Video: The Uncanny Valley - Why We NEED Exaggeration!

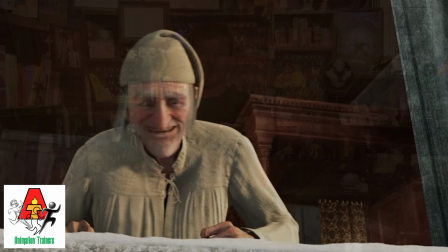(4:05)
I believe that the reason Jim Carrey playing Ebenezer Scrooge was successful in Image Movers Digital's adaptation of Charles Dickens'
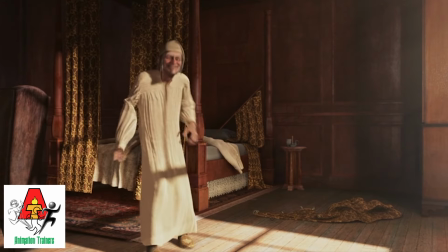(4:12)
A Christmas Carol is the fact that Jim Carrey naturally is extremely broad and dynamic in his body language. And so when you take that actor's movement and apply it to a mostly realistic-looking character in CG through motion capture,
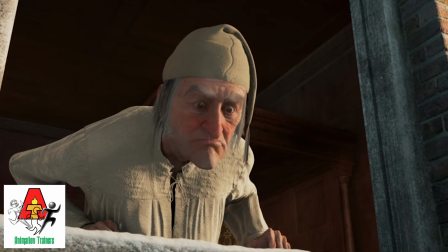(4:26)
that level of exaggeration he brings to his performance is the extra something that the movement requires,
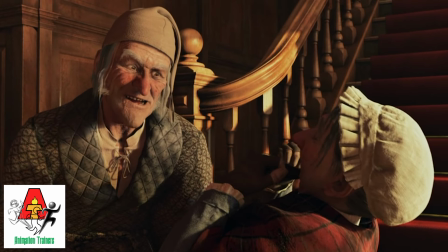(4:32)
in tandem with the slight exaggeration of the visual appearance of the character,
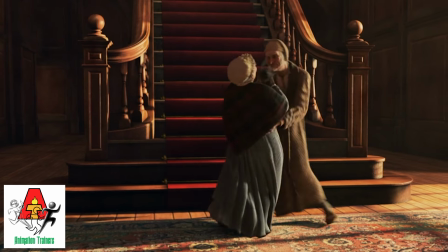(4:36)
so that they feel balanced and intrinsically accepted, and we are not off-put by it. Comment quiz! Have you seen any of the Image Movers digital films, and what is your opinion of them? Do you have a favorite? I'd love to know in the comments below. Remember, all the cool kids comment.
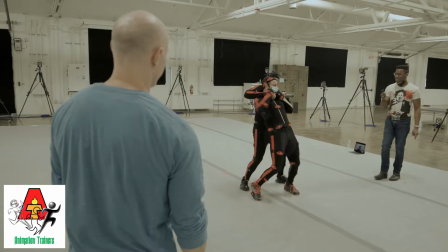(4:52)
Obviously, motion capture has not gone away, and it did eventually become commonly understood that motion capture performers require that
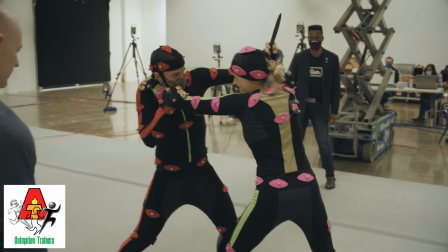(5:01)
they add an additional level of exaggerated movement in order that their motion be applied directly to an animated character and have it feel appropriate.
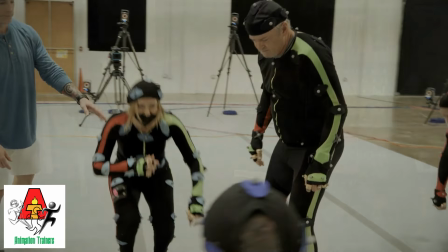(5:09)
As you can see in these video examples of motion capture actors, they are ensuring that their actions and gestures are broad and read easily.
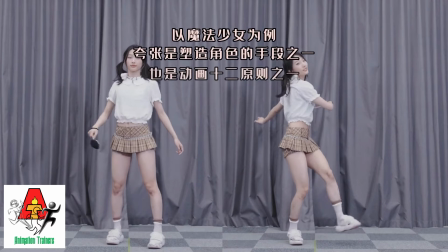(5:18)
In fact, in this video the motion capture actress Sakana shows side-by-side examples of
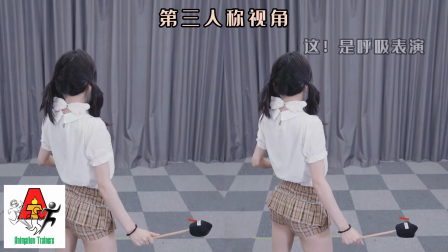(5:24)
a more realistic but less dynamic movement compared to an exaggerated movement for animation.
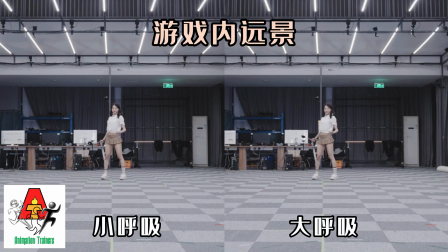(5:29)
Not only will the movement on the right feel better when applied to the character,
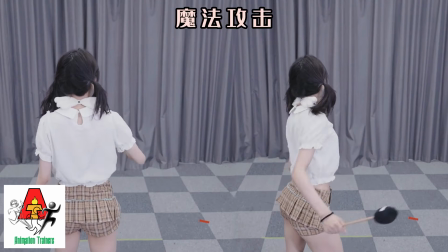(5:33)
but the movement in and of itself has more appeal because there's more interest and charm in her movement,
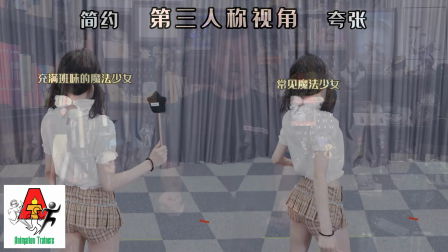(5:39)
and it makes it easier for us to understand what the character's attitude and emotions are.
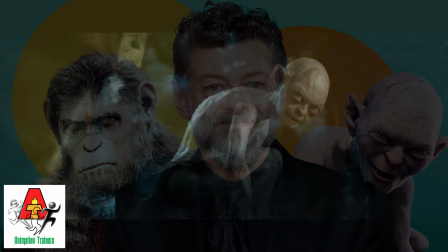(5:44)
Andy Serkis, who was famously responsible for playing Gollum in the Lord of the Rings trilogy and Caesar in the Planet of the Apes franchise,
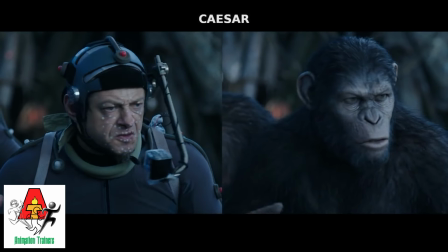(5:53)
also intrinsically understands how much additional exaggeration is necessary in the
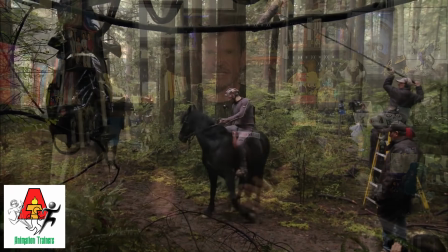(5:58)
performance for it to mean less plussing for the animators to do on the back end.
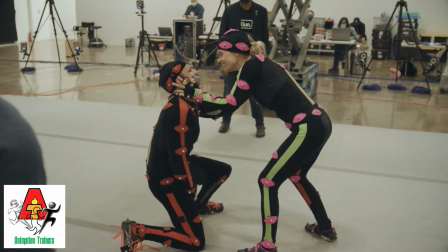(6:03)
Understand that even with this exaggeration, almost all motion capture needs to be cleaned up to some extent by an artist, and it almost never comes through exactly the way you want it. But there's no question that someone like Jack Black, who also moves dynamically and with great exaggeration,
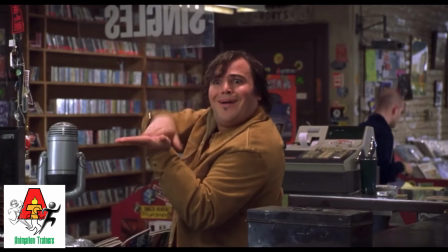(6:21)
would probably have his movement translate to an animated character and have it look appropriate and feel satisfying. Stunt performers are commonly used as motion capture actors and this makes perfect sense because of the fact that they know
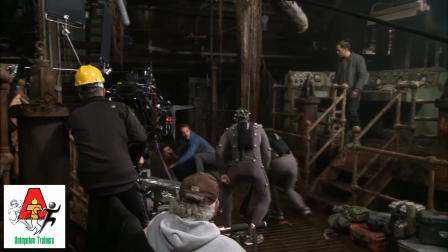(6:33)
how to communicate non-verbally and understand the need to ensure clarity in their movement and action. But how exaggerated should the movement be? Well, I believe that depends entirely on exactly how exaggerated the movement is and how exaggerated the character looks, and so the movement should be exaggerated accordingly. But a general rule of thumb could be thinking of an actor playing to the back row, as the old expression goes,
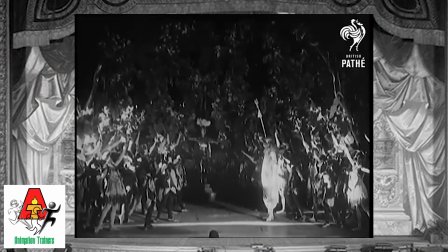(6:59)
which means making sure that the movement you are doing will read clearly to an audience member at the back of the theater who will have more difficulty hearing the dialogue and needs
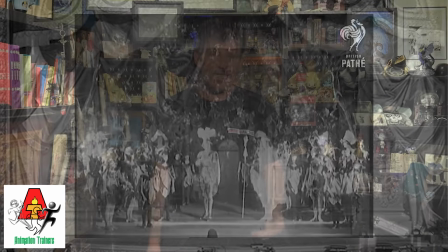(7:08)
to clearly understand the character's motivations. We will be talking about exaggeration in more detail when we get to number 10 in our 12 principles of animation series.
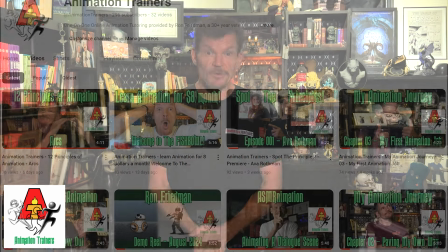(7:18)
And so to make sure that you don't miss that video in that series or any of the other videos that we post here on Animation Trainers, then don't forget to like, subscribe, and switch that bell. Or better still, sign up for our weekly one-hour live animation feedback and over-the-shoulder fishbowl sessions at patreon.com forward slash animation trainers. You can join our students, our trainees, and our beloved patrons who have my eternal thanks for their support of this channel. Or would you like to have a private session with me where we can discuss how to improve your animation skills working with me directly one-on-one? Then please visit our website at AnimationTrainers.com and schedule a session with me. My name is Ron Friedman and I hope that we will see you for our next video here at Animation Trainers. In the meantime, keep it moving!